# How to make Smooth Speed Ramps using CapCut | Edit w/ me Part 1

Alright, I'm gonna pray that my computer doesn't crash. This can either be really bad or really good. Alright, it's sounding like it's taking off right now, so um this could be a terrible idea. I don't know. Alright, what's going on everyone? My name is Lucas, the Happy Camper, and this is gonna be my first tutorial video, kinda going over things, how I edit, what I edit. It's gonna be hard because of copyright, so I'm gonna strictly be doing videos of like the short clips I do on Instagram Reels. I can't show any of my mixtapes or anything like that because I use like rap songs, stuff like that, you know. I don't want to get copyrighted. I do want to transition into using more like actual sounds, like royalty-free songs and all that stuff that I won't get copyrighted for. That's more traditional, if that makes sense. But anyway, let's get right into it.
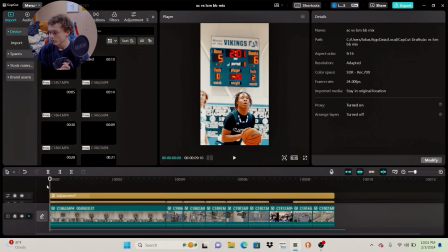[0:49]
Today we're going to be breaking down this little video I made that I posted on my Instagram yesterday. I filmed at Atlantic City. I don't know if any of you guys know. It's in New Jersey. But we're just going to break down how I did it. I'm going to show it to you first. I'll play it on the screen. I'll probably end up putting the better version up, but I'll just play it for you guys right now.
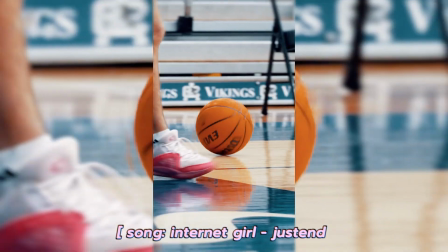[1:10] She won't get up out my space. Said she won't be in my atmosphere.
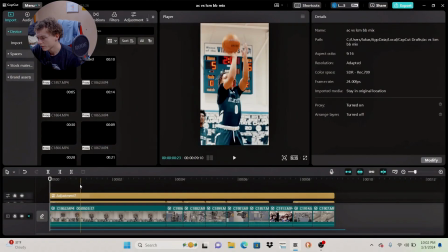[1:15] I told her get up.
So anyway, the first thing is obviously I found a real audio that I liked.
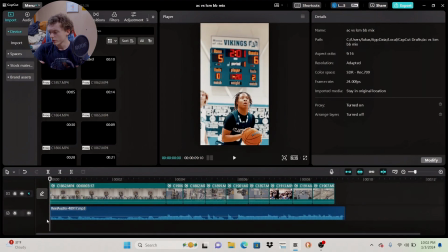[1:22]
I feel like this audio just went well. It's trending right now. There's like 12 videos on it. It's an early trending audio, so I wanted to jump on that, and it was short. I want to get more into like the shorter videos. So yeah, obviously I'll this audio, something simple.
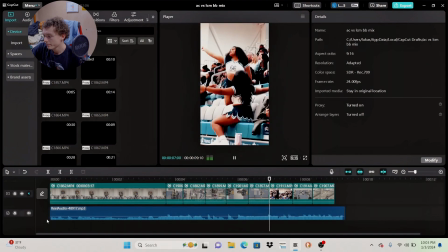[1:38] She won't get up in my space. Says she won't be in my eye.
Alright, so the first thing I want you guys to notice is the beats, the kicks that are in the song.
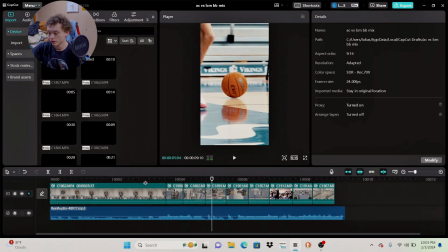[1:47] She won't get up in my space.
Like the bump, bump. Like I don't have to explain.
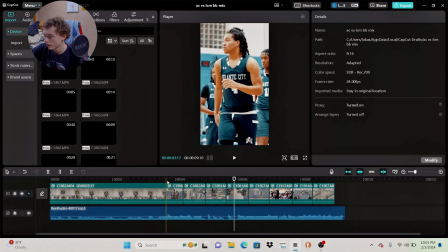[1:52]
And notice how I match each cut of every clip to the beat.
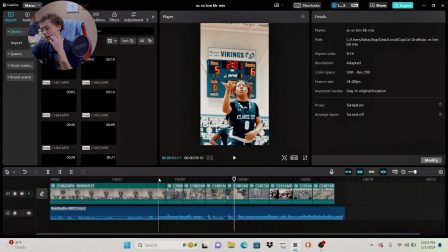[1:57]
That's kind of the essential thing. You want to make sure that you match your video to the audio. The audio matching the video is what's going to make or break your video. That's going to be the biggest thing on whether or not people like the video or not. If the audio doesn't match the video, then you're done. You're done. The first thing I did, so for the first clip,
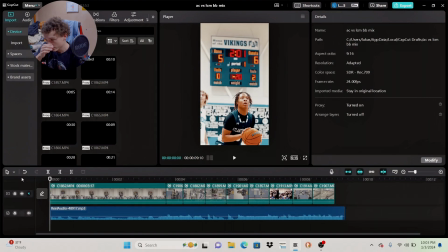[2:15]
I needed a build-up clip because obviously the sound builds up before it drops, or drops, whatever you want to say. So I needed kind of a longer clip where there was action that played out, that looked a little cinematic for a long time. So I got this free throw clip that I took. It's really just a basic free throw clip. I filmed kind of from the waist up.
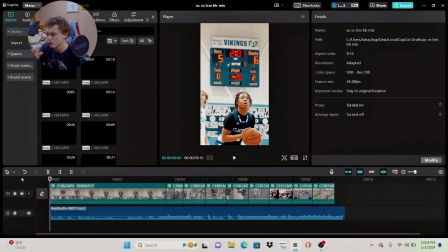[2:33]
I wanted to get the scoreboard in the background. I was hoping that as he made it, he would, the guy would add the score onto the scoreboard, but unfortunately he didn't. So anyway, this is the clip. It's just a simple free throw clip.
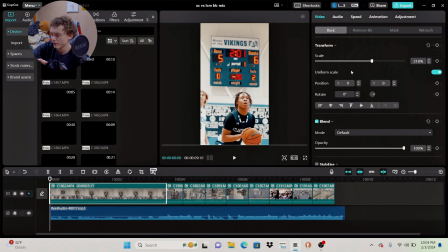[2:48]
I'm in CapCut, by the way. Super simple. I don't need anything professional. So you click on your video and it'll bring up this screen on the side. You'll have video, audio, speed, animation, and adjustment. This is where you want to go over to speed. Now you could do it normal slow-mo where you just slow it down, like 0.5, whatever like that.
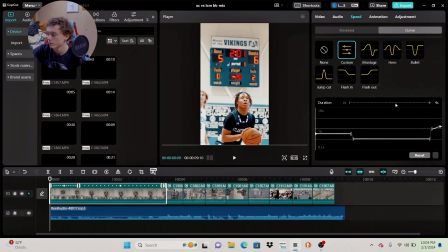[3:06]
But I go over to curve because this is where I curve my videos, and it's how I create like the slow motion effects where it speeds up. This is my speed ramp. So if you don't know how to use a speed ramp, I'll make a whole in-depth video about that. I feel like a lot of people don't, because I definitely didn't when I first started out. But it's really simple, really simple.
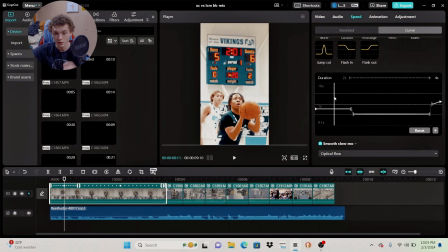[3:26]
But I'm just gonna go into this assuming that you know, and I'm sorry that if you don't, that I will make a whole video explaining it. So basically for this clip, I started it at, I believe I started it at 0.8. Yeah, I started at 0.8. So you could slow it down like 0.9, 0.8, 0.7.
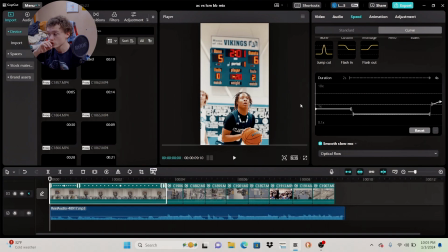[3:43]
Yeah, I started it at 0.8 because it's not super slow, but it's also smooth. So I cut it at 0.8. And then as the song, there was a little bell, if you can hear it. I made sure when I heard that to drop it from 0.8 to 0.5.
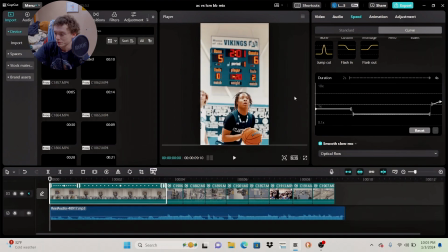[3:59]
So you kind of get the, you get the effect with the sound of it dropping. So I kind of went from 0.8.
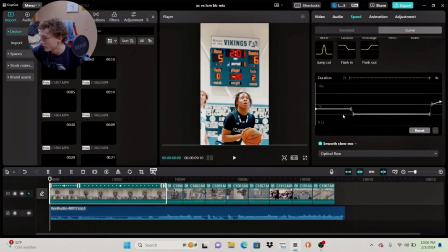[4:05]
I have the line at 0.8, and then I dropped it right as that bell hit. So it went a little slower. And then as it's coming back to the beat drop, at the end, I do this with all my speed ramps, I brought the speed back up to 1 and then even sped it up a tiny bit at the end.
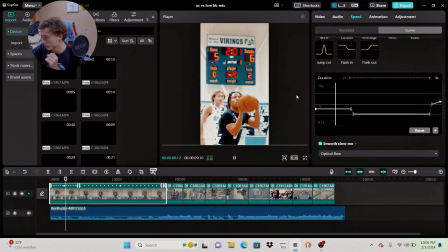[4:23]
Because what this will do is it'll make it, it's hard to tell here. It'll make it slow, obviously. It'll slow it down. And then it'll speed it up just enough to see. So then with the next clip, when the next clip starts at the normal speed, I always start the next clip at 1x speed unless I'm doing some special crazy.
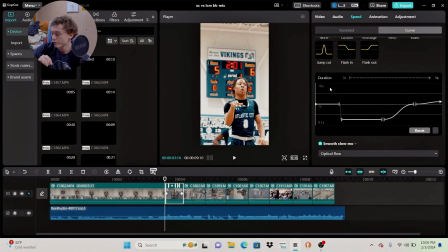[4:42]
I don't ever do that stuff. So I always start the next clip at 1x speed. And therefore, when the video cuts back, when they go into each other, it transitions very well. Because as you could see, if I bring this down here and just keep this slow-mo the whole time.
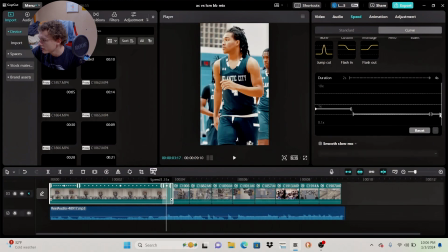[4:59]
Oh, I'm gonna have to turn this off. I keep this slow-mo the whole time.
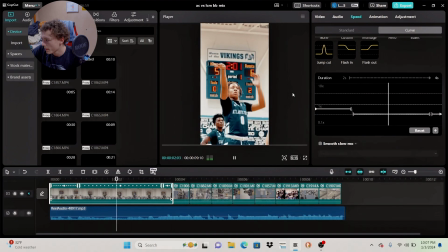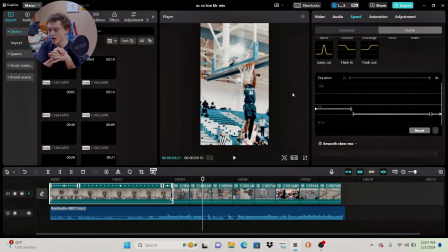[5:08]
It works, but it's kind of just too like sudden. It's kind of just like it hits you, and I know sometimes that's good, but I wanted to be able to transition it.
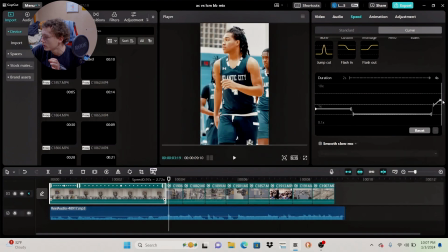[5:20]
I wanted them to be able to not see the cut, if that makes sense. Not see where I know it's hard to not see the cut, obviously, but I want them to the speed to at least run into each other. So that's for the first clip. Started at a 0.8, dropped it down to 0.5 when the beat dropped, and then at the end I brought it back up.
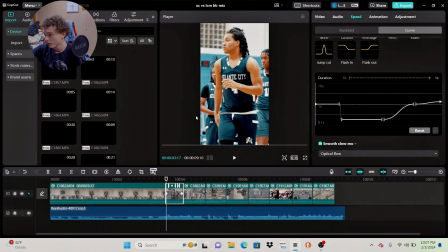[5:40]
For the next clip, I just took this clip of number 4 here. I believe this kid's name is Chris. It was during warm-ups. I took a shot of him just coming up. Like, I think he wasn't even doing anything. He was just walking, and I liked the shot, so I took it of him. And I used that. I slowed it down a little bit. Again, as I said earlier, I started the video in 1x.
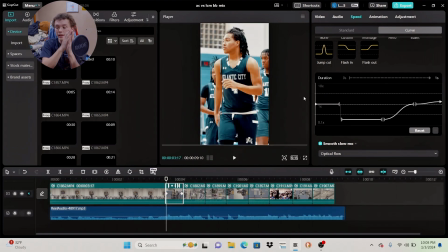[6:00]
And then since the kicks are so short, so like close to each other, I had to make sure it cut down the slow-mo very early. So as you see here, it started at 1, and I wanted to do this effect where it's like a speed ramp, like it starts, slows, and then goes back up, you know.
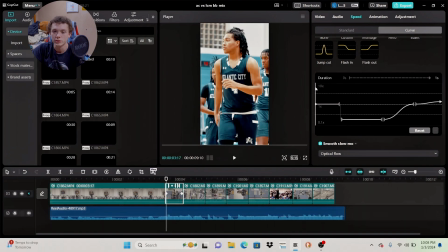[6:20]
It's hard to explain, but when you see it, it's a lot easier. So I started it at 1x, and then I can't say there's a exact spot you need to put it at. You kind of just have to mess with it. You kind of mess with this right here.
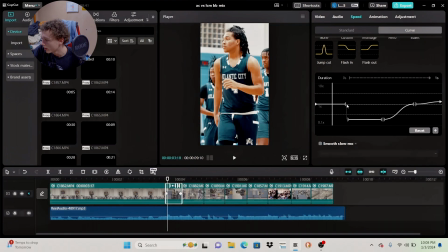[6:35]
You kind of just got to play with what seems right, what you like, when do you want it to slow down, etc. It won't go back, whatever. But I liked it to slow down there, so I put it down there. I slowed it down there, and then the same thing as I did with the last clip, I just brought it back up.
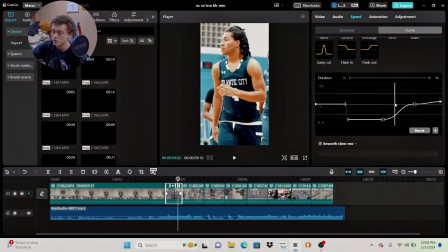[6:52]
I used this little curve here to make sure it was smooth and just wasn't sudden. But again, I'll give you a second to look at the graph. It's nothing crazy. Started at 1. Whenever I felt like it was right, I slowed it down so it went from fast all the way down to slow.
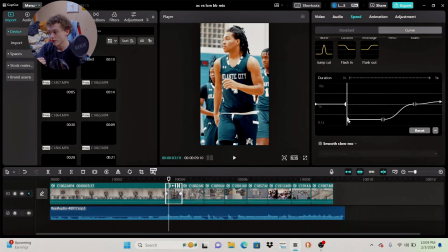[7:07]
And I made this just drop, so that was sudden. I wanted that to be sudden. I always wanted the drop to be sudden, and then when it goes back to kind of smooth back in.
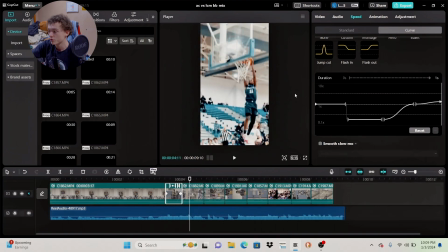[7:15]
So the drop is sudden, and then after a little bit, it smooths back in. And then as you can see, the next clip starts at 1. And then I can't lie, if you look at all these speed ramps, like this one, the first one, the third one,
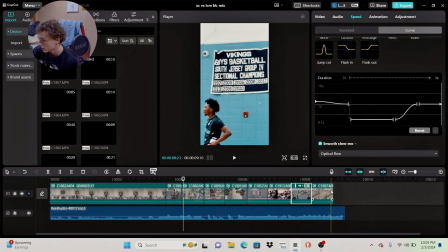[7:28]
the fourth one, 5th one, 6th one, 7th one, they're all variations of each other.
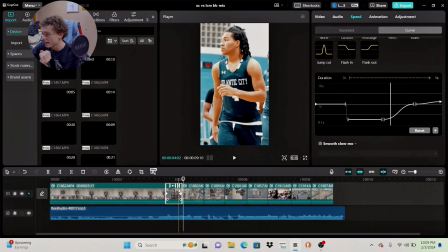[7:34]
It's all this, it's literally the exact same thing. It's just spaced out differently. It's all preference, how you want it to look. And the biggest thing was matching it with the kicks, because every time I changed the speed or everything like that,
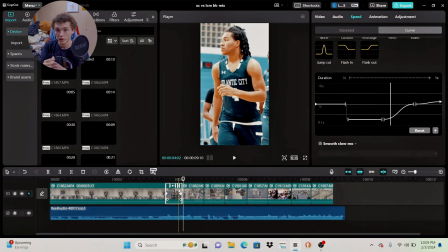[7:47]
I would have to either cut the clip or extend the clip because it messed with how long the clip was, and I needed it to match the exact, where the kicks were, obviously.
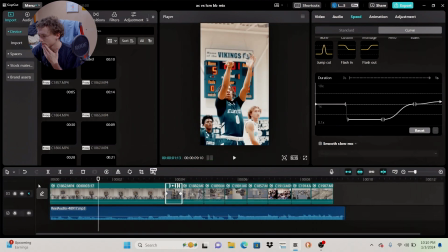[7:55]
But yeah, so I really don't know what else I need to explain.
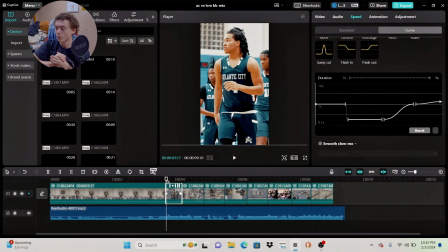[8:00]
Oh, I forgot. Almost forgot my keyframe.